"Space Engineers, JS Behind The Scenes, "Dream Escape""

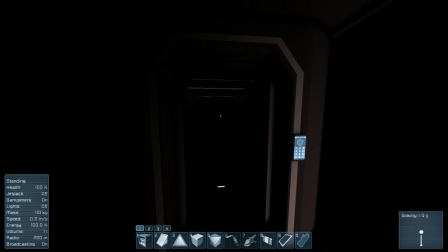(7:41)
It makes everything darker like down this hallway in the normal world You'd actually be able to see that door still slightly But luckily this one makes it just
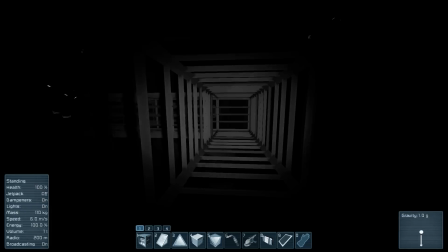(7:47)
pitch black And of course I can carry on go through these doors and lead us into this big overpass here where it didn't really show
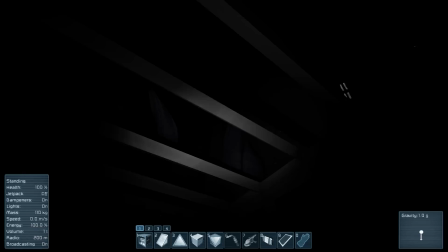(7:54)
through but there are tons and tons and tons of bodies and markers and other creepy stuff out there and if you
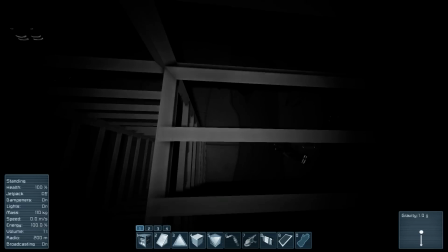(8:01)
go ahead and watch the episode back you can also hear that I did a lot of sound work at this point to actually have little whispers coming from different directions and all
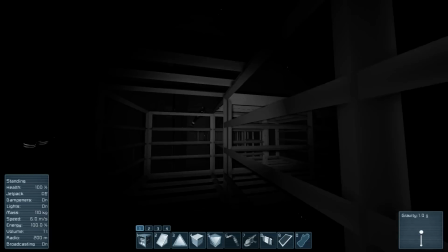(8:08)
sorts of stuff like that and of course if we were to go ahead and get out of this thing which we have an opening right
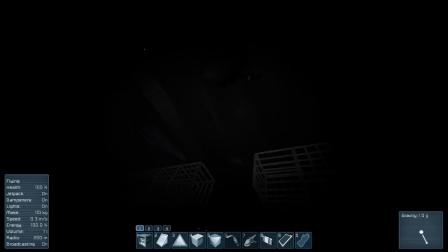(8:14)
here we can fly through I don't think that was actually there in the episode you can see that we had these big walkways and they sort of are separated here they stop there so it sort of looks like you could have at one point gone all the way through and led into there as if it was something from dead space 2 almost where they had a lot of caged in walkways as i said there's lots of markers and stuff floating
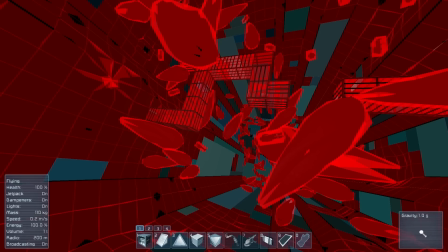(8:31)
around here if i do an alt shift f12 to bring up the collision meshes you can actually see the mess that is in this room it's
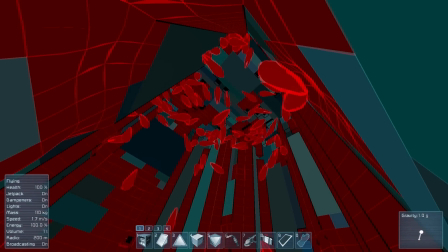(8:39)
a huge huge amount of markers and stuff i was originally going to have lights over at the top shining down but that didn't actually work out so
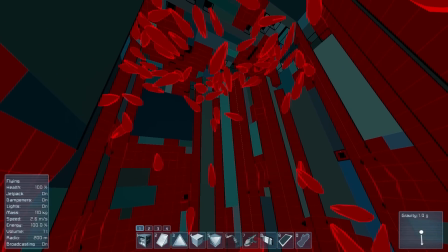(8:46)
well it created a lot of lag and stuff like that like as you can see my frame rate in the game has actually slowed down a whole lot right now just because i've
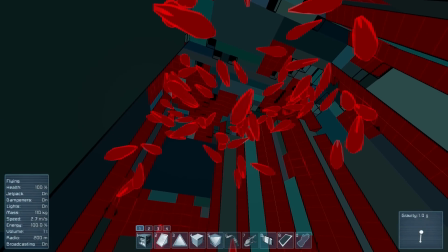(8:53)
started the or started showing the collision meshes so i ended up just leaving this area dark but you can see
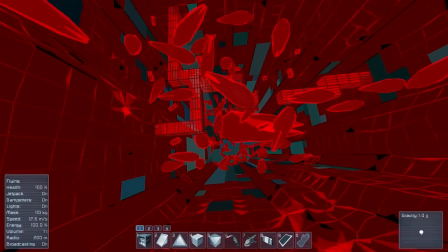(9:00)
all the way down there at the bottom we did have one huge huge marker which i was hoping would show up pretty well but if i do alt shift f12
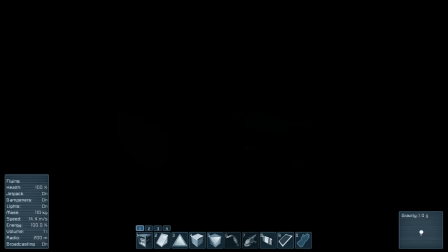(9:06)
again you can see that not much actually showed up in the dark unfortunately showed up a little tiny bit but not nearly as
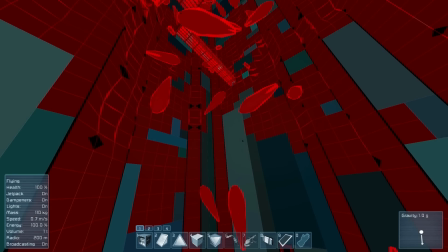(9:13)
much as i had really wanted let's go ahead and i'll shift f12 that way i can find my way around you can see a lot of the walls
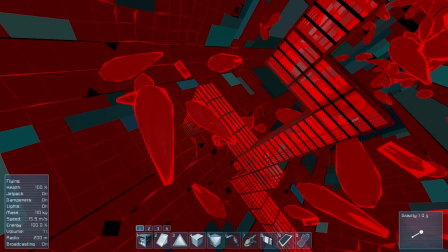(9:18)
are dented up and stuff that's just because as I was spawning in all these markers I was slowly tossing them that way their placement would
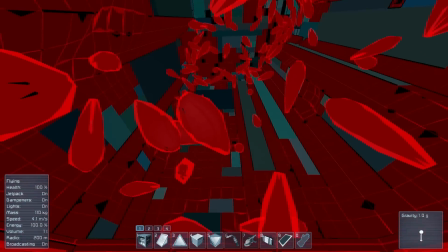(9:24)
be slightly random and that's why a lot of them ended up up there in the corners and stuff there used to be a lot more of them too but I deleted them to save on
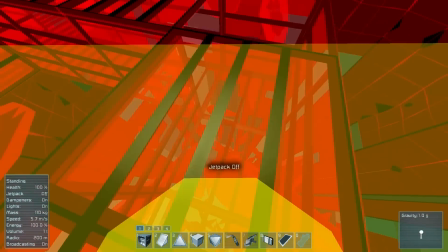(9:30)
frame rate issues like that okay now that I'm back here we can actually go ahead shut off the
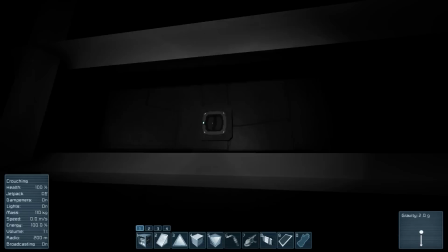(9:36)
collision mesh and actually just run through here by the way there are a lot of little access doors along the sides as well
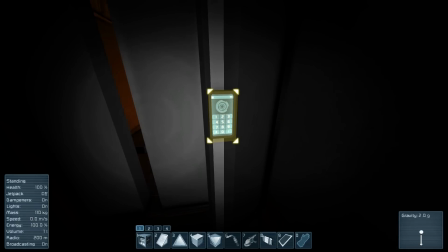(9:41)
this sort of gives you the idea that somebody could access that huge chamber we were just in through other ways.
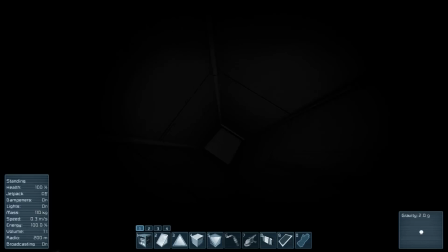(9:47)
Now I believe these areas here yep this would have looped all the way back to the whole starting area where I was just originally came from so you see I had built a mirrored version of the start and at this point after I've flown out the bottom I would fly over and out
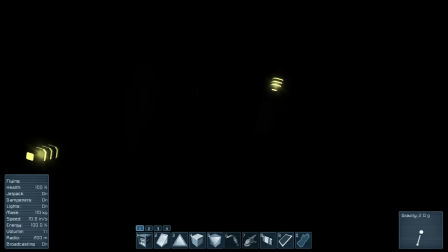(10:03)
until I found that little beacon way over there and then fly over to it and then start recording again because I did a lot of cuts like that and of course I was doing it all in survival as I said so if you watch that episode my health or my health and my energy are ping-ponging up and down a lot because I died a few times while going through some of these spaces in fact
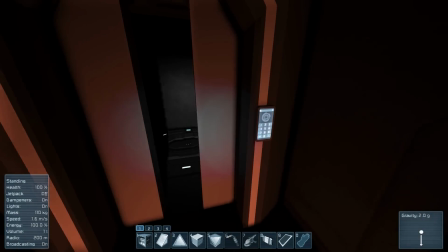(10:22)
you can actually see my body at one point I make note of it and then it disappears that's because I had gone down I think it was this one here
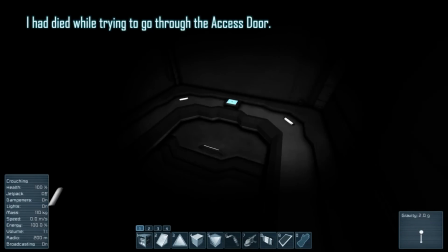(10:28)
and I'm supposed to be able to go through this door and I would have crouched something like this and press that button and opened it and of course I wouldn't have looked
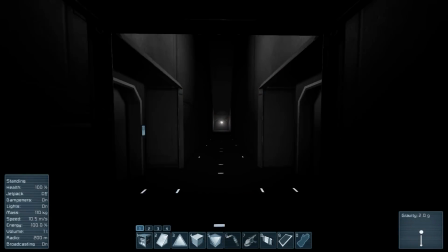(10:35)
down the second I press that button I would have cut to me standing up here in this little doorway up here
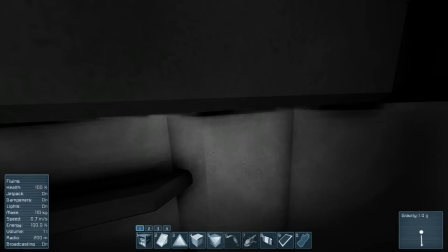(10:42)
it was a whole huge setup actually so I would have cut to me standing if I can get through the door there we go right here
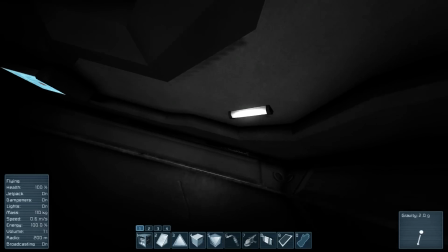(10:50)
and of course as I just fell down there I have the door up there as well to mirror the room I had just come through a second
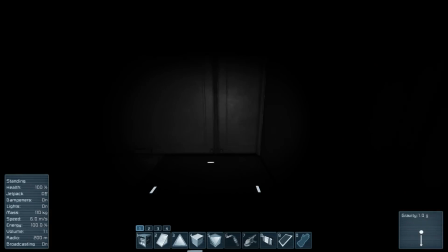(10:58)
ago with a light and everything but of course if I walk out here it's just dead ends nothing real but it's sort of so if
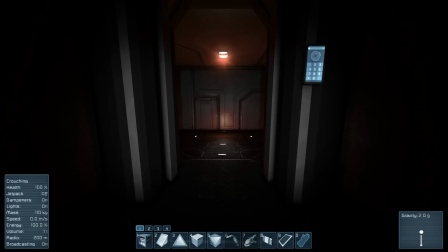(11:04)
I'm standing here and I open this and I look down I can see a room there if I look back it still looks vaguely like the previous room
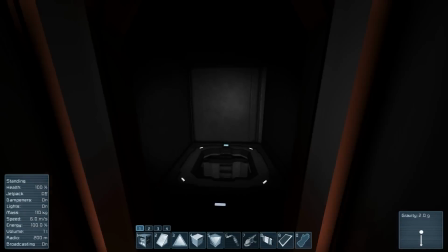(11:10)
I had just come from which would have been this one right over here so I could press this button or go to press it
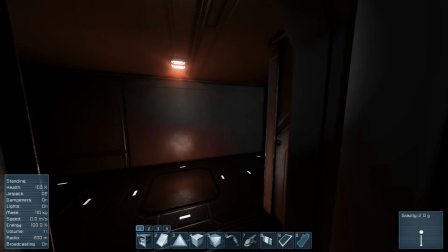(11:17)
instantly cut to me standing up in that room turn around you'd still see this open hallway like this it would look like the same thing and of course next
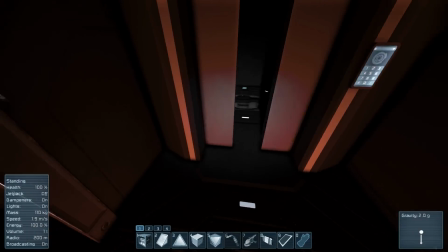(11:24)
walk through I could still see that open like that and because of the angle I wouldn't be seeing out into the void pretty cool stuff like that
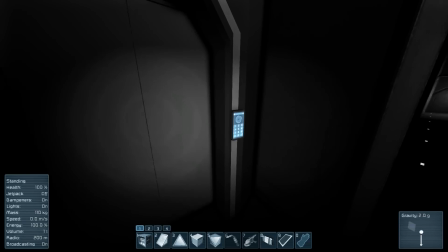(11:31)
moving on we do also have these two doorways here which I made them loop back around on themselves and of course that was another simple cut